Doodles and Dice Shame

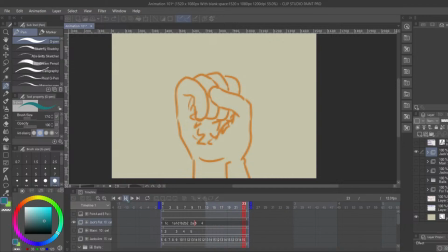20:51 And I'll show you what it looks like without that finished frame, but let's just remember what it looks like with the bounce frame, right? Here's it is without the bounce frame. Kind of weird, right?
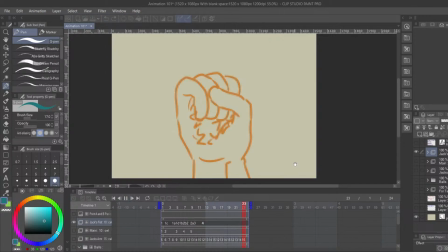21:05 Kind of clunky, kind of like robotic. Because we're humans and because we all, even ballerinas, have a little bit of momentum and a little bit of flesh and a little bit of impact on about everything they do, you kind of need an impact frame on everything.
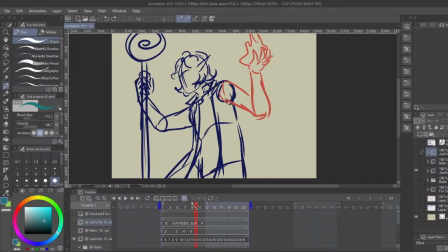21:20 Even Jack's arm in this animation has an impact frame. It's not impacting against anything, it's just where he's stopping his movement. I still call it an impact frame. But you can see that he actually ends his movement like right there.
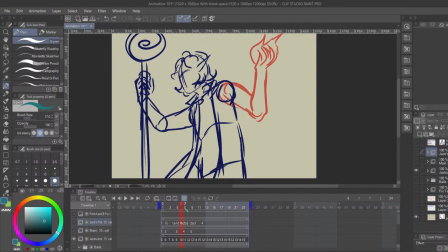21:34 And I've put a frame that's a little bit farther than where that is. And then I did a frame a little bit closer to where it was. So I kind of wobbled like a metronome. Like if his arm was here and it stopped here, it went from there.
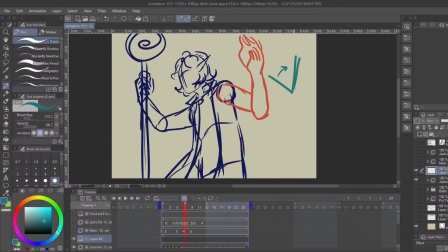21:52 I did a frame here and I did a frame here before we even ended there. That kind of like metronome behavior of the arm really helps your frames, really helps your motions to look more organic.
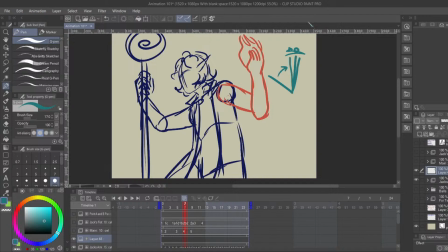22:07 I think that if you can kind of see it. If you put like your fingers on a wall or on a desk, but not your palm, and then you put your palm on the desk, you can kind of watch your fingers kind of bounce a little bit.
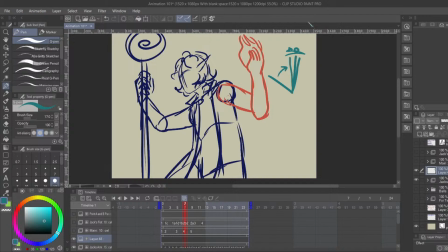22:20 You could kind of watch your palm, even if you're paying really close attention, kind of stick to the desk a little bit more and then unstick. It's not that you're sweaty and gross and sticky. It's just that your flesh is flesh and it moves like flesh.
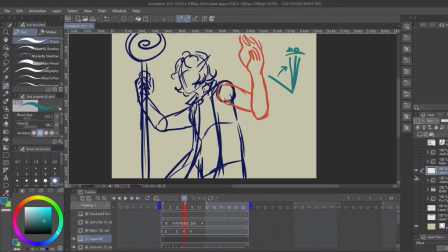22:34 And flesh is gross. I mean, Dark Souls has it locked down that pretty much every big fleshy
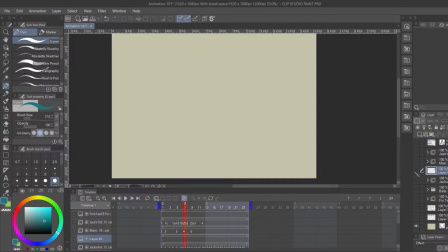22:41 enemy kind of wibbles and wobbles and moves in a very disturbing way. And while it's very disturbing, it's true to life. They're just exaggerating what's already there. We have flesh and skin and muscle and fat underneath all of our skin that kind of moves like that. Flesh counter, yeah. Count how many times I've said flesh in this.
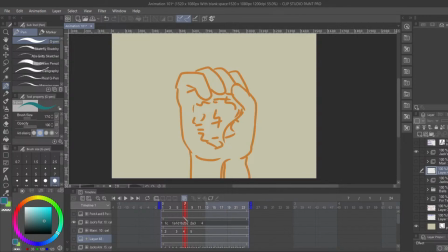23:01 And everything that we do kind of exaggerates itself before it resolves. You very rarely would have a motion where you wouldn't go a little bit farther from the point before you settled on the actual point that you were going.
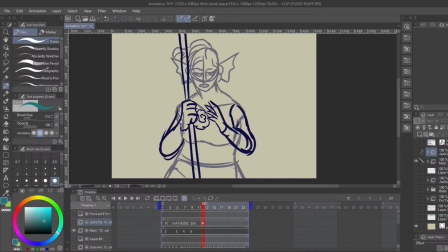23:16 Impact doesn't necessarily mean hitting something. Impact just means stopping. If your arm is going from one direction to another, if you're stopping at some point in time, you're going to wibble a little bit. Like literally, take your finger pointer and put it at your hip and then move it up in the air like you're dancing.
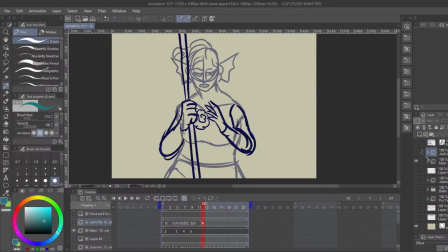23:35 It doesn't go there. I'm doing it myself. It doesn't go there and just stop right in the space where you think it's going to go. It goes there and it goes a little bit farther. Like you might even feel like your arm jiggling a little bit. You're made of flesh and your motions are imperfect.
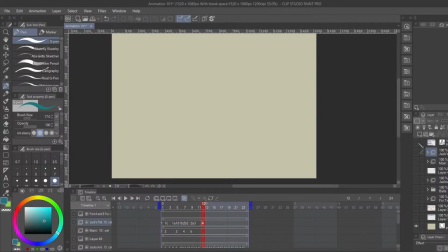23:51 I can't emphasize enough how much an impact frame really affects your animation.
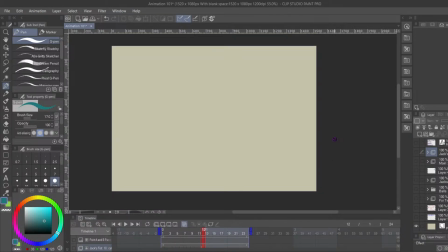23:56 You really should have a first and a start. You should have a start and an end and an impact frame pretty much 100% of the time. There are very few things that I don't include an impact frame on. I think the ring dropping in the Kraloth animatic, I didn't have an impact frame there because the ring was so solid.
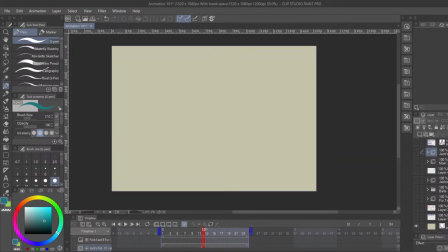24:15 I didn't think it would actually bounce all that much. I had a frame where it hit the ground, certainly, but it would have been more like this left ball than it would have been like the right ball. And that's pretty much it. Like there's very few objects that you'll be animating where it doesn't stretch and push even a little bit.
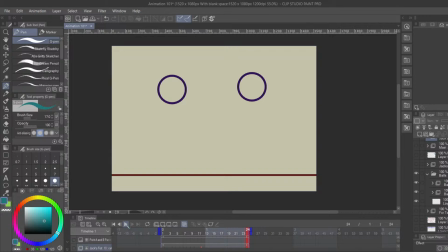24:33 In walk cycles, you might think, oh, walk cycles, they're gentle and nice, it's walking, whatever. Whenever a foot hits the ground in a walk cycle, there should be at least a little bit of an impact frame
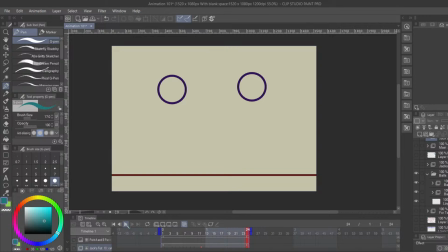24:47 because your foot is hitting the ground and your shoes are probably made of leather or cloth and they're going to impact the ground.